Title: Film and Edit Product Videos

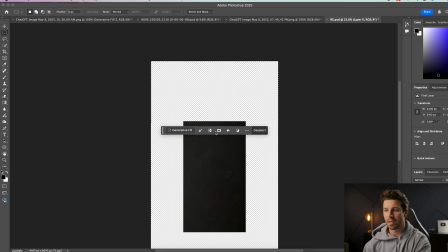[8:15]
Sometimes generative fill can get a little funky. Not a big deal though.
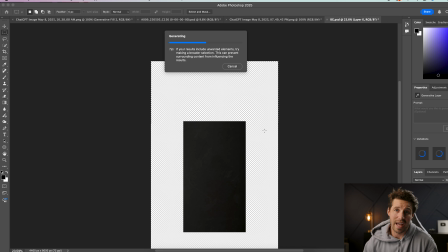[8:19]
Like I said, it doesn't have to be perfect as long as it takes that actual, actual texture and lighting.
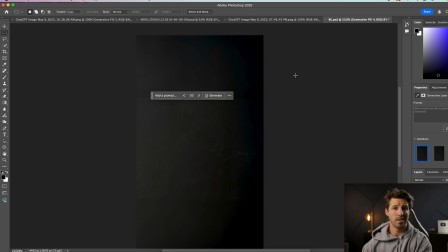[8:27]
And then from there we can fix everything in post. All right, so eventually you're gonna get a background that looks like this, and we're gonna save this as a JPEG. Again, it doesn't have to be perfect because this is gonna be moving fast and have a lot of blur to it, but we're gonna say
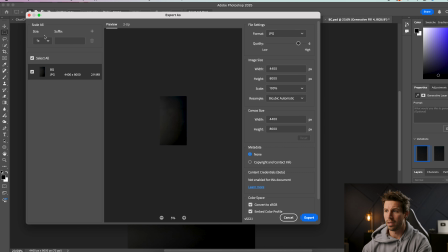[8:40]
JPEG like this, and then say save as.
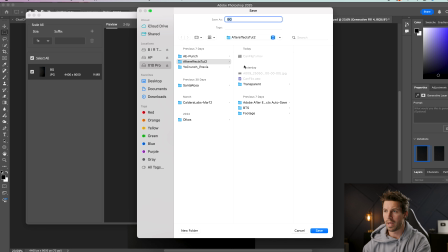[8:47]
After Effects will say new After Effects, new background, new BG, beautiful.
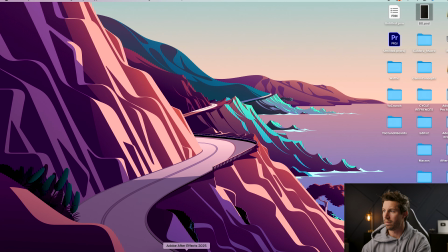[8:54]
And we're just gonna bring that back into After Effects, easy peasy, lemon squeezy.
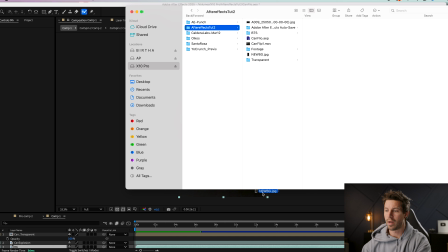[8:58]
Going like this, going to here. You gotta remember which hard drive. And then just dragging this new background right into the timeline.
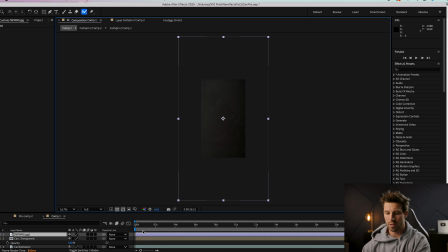[9:09]
And now, as you can see, we have a lot more space to play with once it goes, and that's gonna be important for our movement, but we're gonna save it exactly how it is right now because that matches the other background.
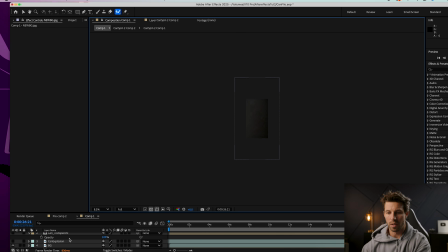[9:20]
I'm gonna bring this below, let me go like this.
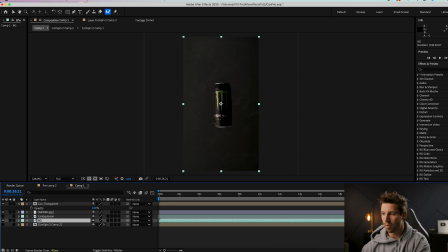[9:23]
All right, so now I'm gonna bring our can back on here, which is important, and we're gonna figure out where our can lands. So right now our can lands right there. Great, I'm going to go onto our background because we're gonna create that movement now, and I'm gonna go scale, and I'm gonna push scale.
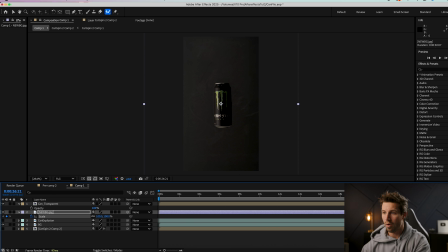[9:42]
And then I'm going to go all the way to where our can starts, which is right here. And then I'm gonna scale this all the way out until it goes to the edge, which is right about there. Now, as you can see, as this thing begins to move,
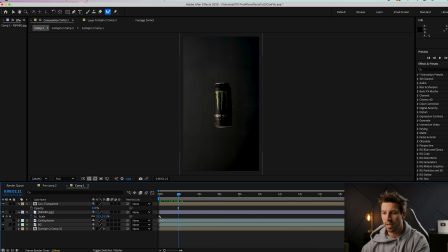[9:59]
which we might just start it here instead, just because the can doesn't move yet. We'll trim this. All right, so we're gonna select these two upper layers are transparent in our new background now that we've scaled and positioned them.
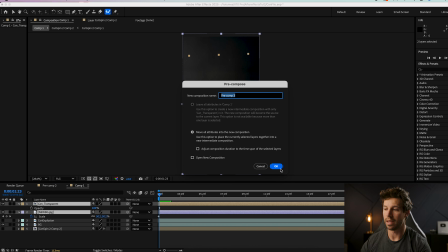[10:13]
And we're gonna go to pre-compose and just put them together because now we can use them to have the same timing.
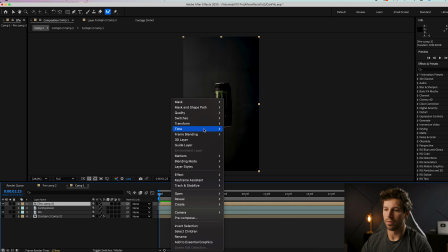[10:20]
It makes it super easy. So I'm gonna go to time, enable time remapping. And then now we're gonna figure out where it ends. Right there.
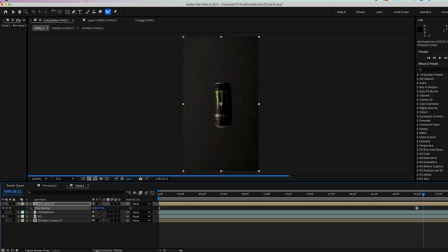[10:31]
And we're gonna put a key point right there. We're gonna take these two key points and we're gonna drag them way closer to this key point. Make sure this starts looking good.
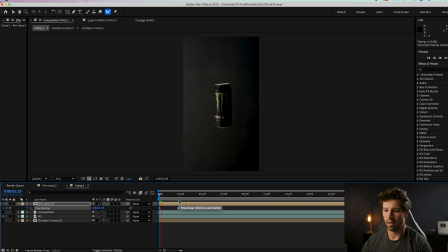[10:47]
So we're gonna make that a little bit faster. And then from there, what we wanna do is, because that's a pretty good speed right there, I want this to be a fast movement, is we're gonna go to easy ease in, and it's just gonna smooth out that land.
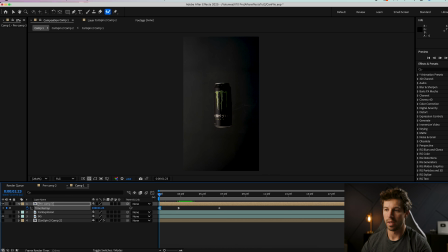[11:01]
And we're gonna go easy ease out, and that's gonna smooth out that takeoff to give us something more like boom, like that. So that's looking all good. And now we wanna make this background look a little bit more realistic. So we wanna make the background a little bit more realistic, and the way that we're gonna do that is add some blur to it.
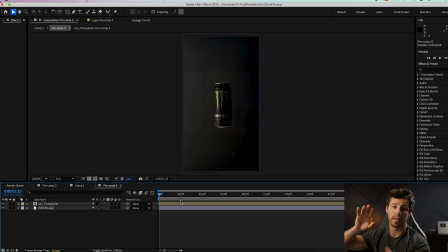[11:21]
Because if you think about it, the farther away you're from something and you're focused on your product, the blurrier the background is, and then it should get less blurry as we get closer. And the way that we can do that is just click on our background, go to Gaussian blur,
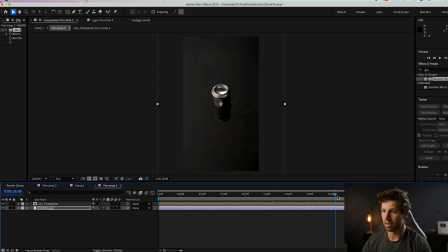[11:37]
and we're going to see where it lands again, which is right there. And we're going to open this up so you guys can see that better. But what we're going to do is go to Effects, Gaussian blur,
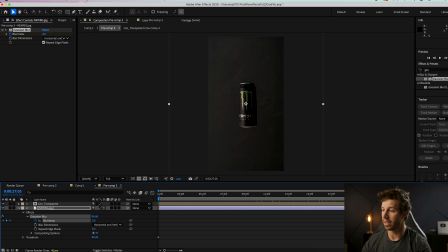[11:53]
blurriness, click it, the stopwatch that makes the keyframe right there, and we're going to leave that at 0 right there. But then we're gonna go all the way up to the top and we're gonna go blur, blur, blur. And we're gonna crank that up a good amount so it kind of cleans up the background like I was telling you guys.
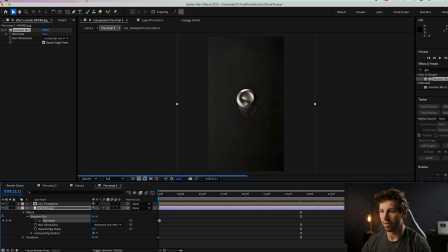[12:08]
But see, now it's blurrier, and as it gets closer, everything starts to come into more focus, which in turn makes it look a little bit more realistic. So that's important right there. And then the other thing I wanted to do is I wanted to create a little bit more movement.